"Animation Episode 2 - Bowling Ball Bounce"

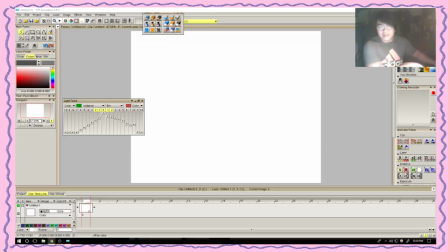0:14 Hi, and welcome to me and my imaginary friends. I thought I'd try to bring back the music, just because it was just so nice last time. I was just so relaxing, and yay! Welcome to the educational show. Woo!
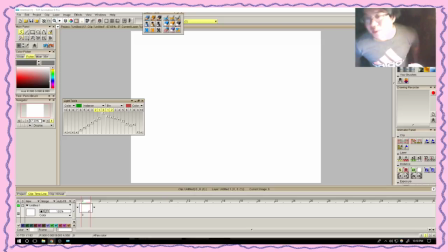0:28 This is today is the second episode, and we will be we will be visiting the ball bounce again. A different kind of ball bounce, mind you, but we are back in TV Paint, right?
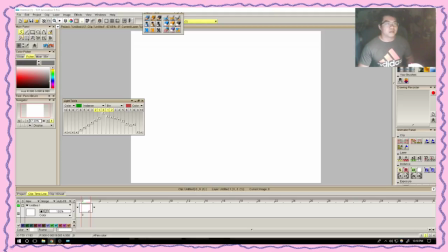0:43 And let's see if I can actually minimize my screen so I can actually see what I'm doing. Cool. There's a thing over there and then right there. Everything's organized.
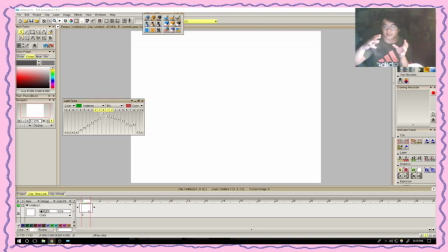0:58 Today, we've learned last episode that like the different parts of the ball bounce. You get like the squash, the stretch, and then it coming up, and then like you get like the favors, just so that you actually have the ball falling at the rate that you want it to,
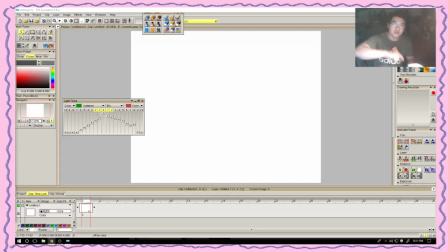1:17 right? Like when you throw up a ball, it holds up in the air for a little bit and then like falls back down. So you get like a this kind of like motion. And in general, the more drawings you have at a very, very specific spot, the slower the animation will be, right?
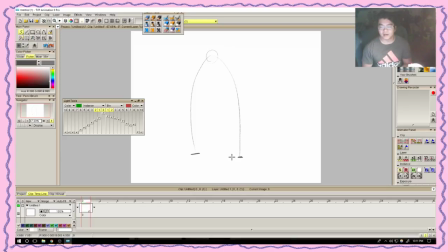1:36 So say we have something like this. That doesn't look very nice at all, but I'll try to make it more PG. So over here, this is our golden key, right?
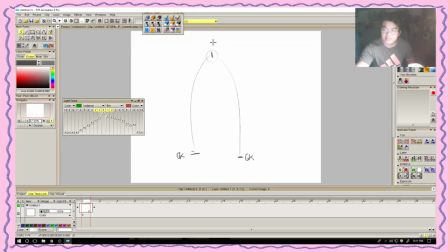1:52 This is another golden key, and then this is our breakdown, right? So what will happen is that we will have keys in between, and they will be called the in-between keys.
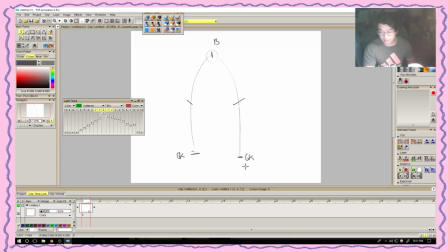2:07 The breakdown is literally what is broken down in between the golden keys, or just like the main storytelling keys. And yeah, like essentially like the slower, the more frames you have towards a specific point,
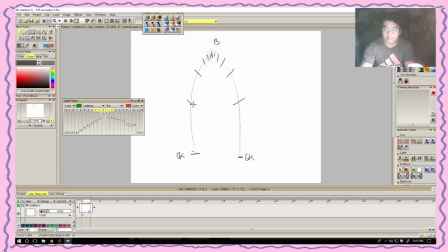2:27 these indicate frames. So this would be frame 1, 2, 3, 4, 5, 6, 7, 8, 9, 10, 11, 12, and 13, right?
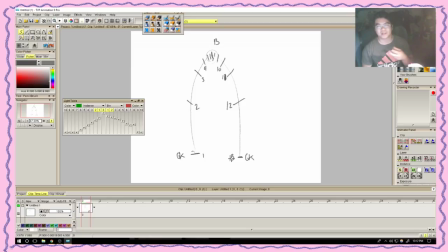2:47 Sorry, I ate a whole bunch of like peanuts earlier, and like I shouldn't have done that, knowing that I was gonna do this tonight. But just excuse me whenever I cough. But essentially, like this, the more frames you have around a very specific key,
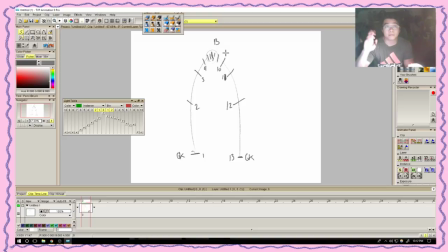3:04 or the more paper, right, if you're working on paper, that means the slower it is, the slower the action is, right? Because it's taking its time to get up there, and then it's taking a lot more drawings to actually get through through the action.
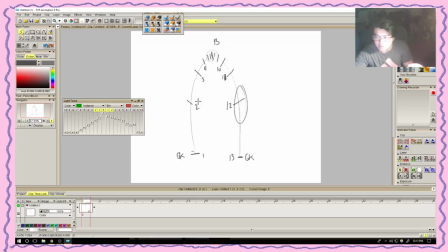3:21 And then maybe over here it's like super fast, so you just kind of like they look like terrible circles, but like they just kind of fall down, and then you start off with like a circle over here. Oh, that's really bad.
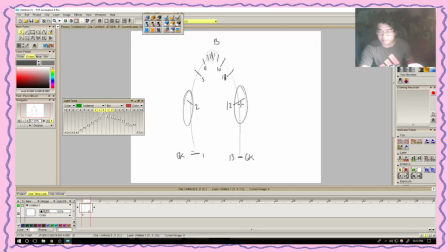3:38 If we're gonna be maintaining this shape, we're gonna have to make that circle a little bit bigger, just not too big. Like that's pretty good, I think. And then you squish it again, squash and stretch, right? You squish it one way, it expands the other way.
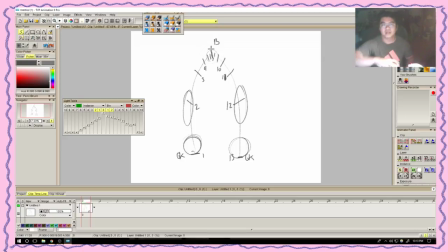3:59 Over here, it will expand again, or it will kind of like get back to its normal state until like gravity starts affecting it, and then it will pull back down. So it kind of looks like a Baymax right now, with a hairy version of Baymax, right?
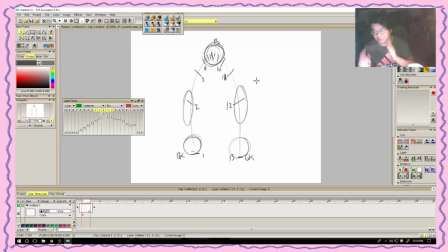4:17 So this is essentially what our drawings will look like. The more you'll see, there's nothing in between over here, right?